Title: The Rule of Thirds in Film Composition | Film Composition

Well guys, here we are. I managed to put off doing this video for almost 2 years. And whilst there are certainly no shortage of videos out there on the rule of thirds, it is such a fundamental aspect of filmmaking and composition that I couldn't avoid making this video any longer. It's time for me to put my spin on it and hopefully leave you with a fresh perspective that you'll find entertaining and useful. I'll be covering what the rule of thirds is, why it's so powerful, as well as discuss some instances when you may not want to follow the rule. All right, let's get into it. The rule of thirds is probably the most well-known and probably the most used rule of composition. It enables you to create powerful compositions quickly and consistently. And it is by no means a beginner-only sort of rule. I subconsciously find myself using it almost every single time I go out and pick up a camera. It works, and it works extremely well.
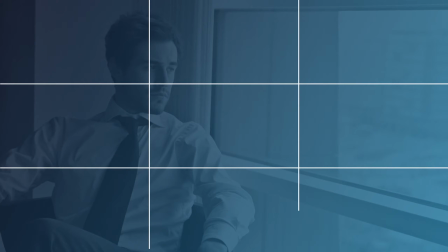The rule is simple. You mentally divide your frame up into thirds, both horizontally and vertically. Many cameras will now have rule of third guidelines that you can go and turn on in the menu. What you do next is you place the key elements of your composition on these third lines.
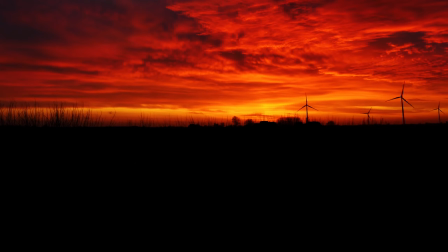So, for example, if you're framing up a wide landscape shot that incorporates the horizon,
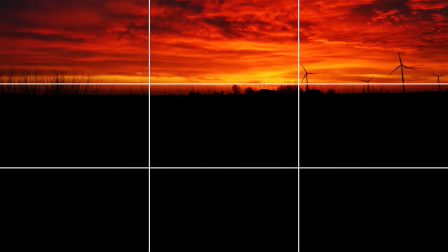try placing the horizon on either the top or bottom third line.
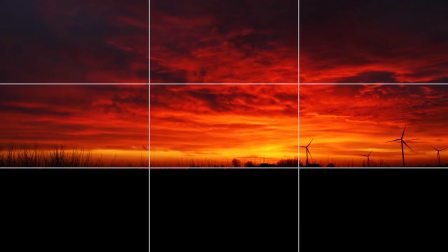Which you choose is going to depend on whether you're framing for the land or the sky.
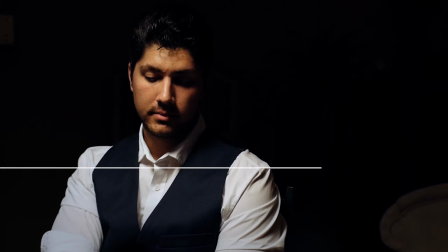If you have a vertical subject, such as a person, try moving them off to either the left or the right third line. To expand on this further, the best places to position your elements are on the points where these lines intersect. These intersect points are extremely powerful. It is said that the reason they work so well is because of how our eyes scan an image.
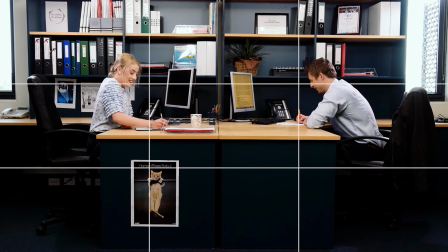Our eyes have this tendency to move around a picture, landing on these various intersect points.
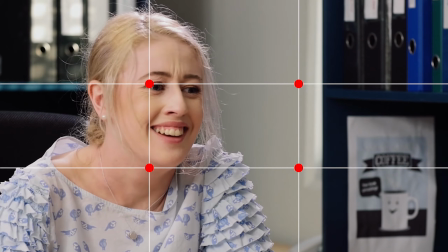By placing our subjects on these points, it gives our eyes a target to lock onto and engage with, and the composition feels natural, aesthetically pleasing, and well balanced. It just feels right. Now, if you have secondary or background elements within your composition, where possible,
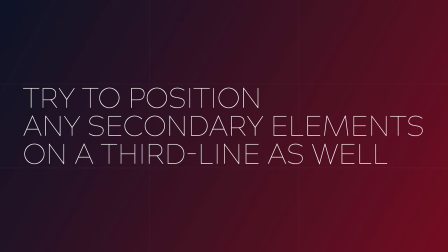it might be best to also position that element on the third lines and intersect points as well. When placing two elements on two opposing third lines, your composition will feel balanced and interesting to watch. This might be another person or anything of visual interest within your frame. All right, let's explore how we can use the rule of thirds when designing a conversational scene between two people. You will see this technique used all the time in virtually anything that you watch.
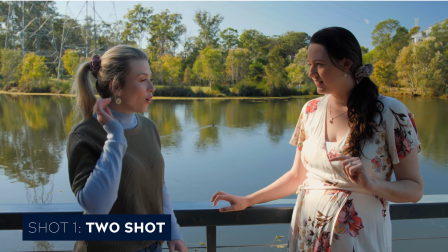Let's set up our first shot featuring both subjects. We'll create what's called a two-shot with both subjects on opposing third lines facing one another.
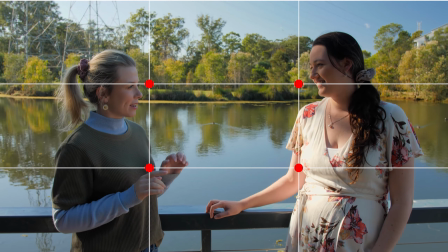We'll position both of their heads on the top third line to create a nice balanced composition. You can see how this shot not only looks great, but it feels right. It feels comfortable as a viewer.
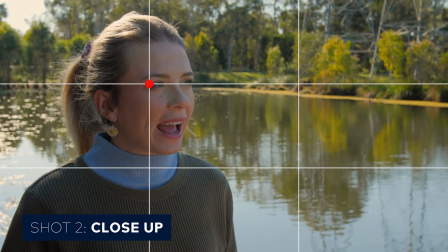For the next shot, which will be a close-up, we'll take one of our subjects and position them on the left-hand side of the frame, with their eyes on the intersect point.
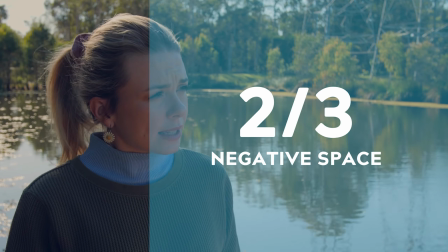This leaves 2/3 of the negative space in front of their gaze, which feels comfortable and balanced.
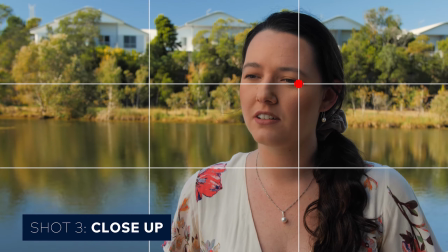When we go to film the reverse shot of our second subject, we should now place their eyes on the opposing intersect point, looking back the other way. When we film a scene this way, it creates a comfortable amount of negative space between our two subjects.
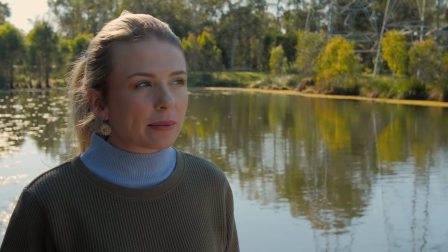As we edit between these two shots, our eyes will move from left to right and then back again, just as it would if we were sitting in on the conversation in real life.
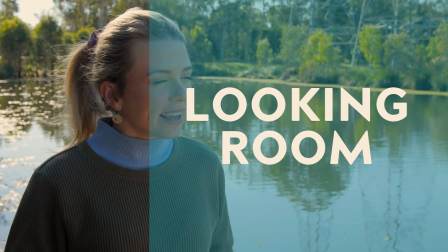This negative space in front of our subject's eyes is called looking room, and we've done a whole video on this topic if you'd like to learn more.
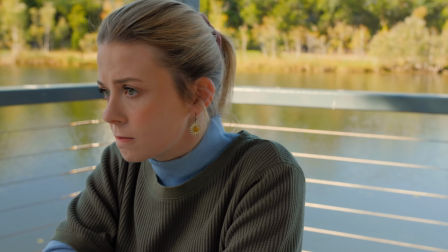We also discussed the effect of cutting off or short-sighting someone's looking room and the emotional impact that this has on an audience. So make sure you check that one out. It's super fascinating.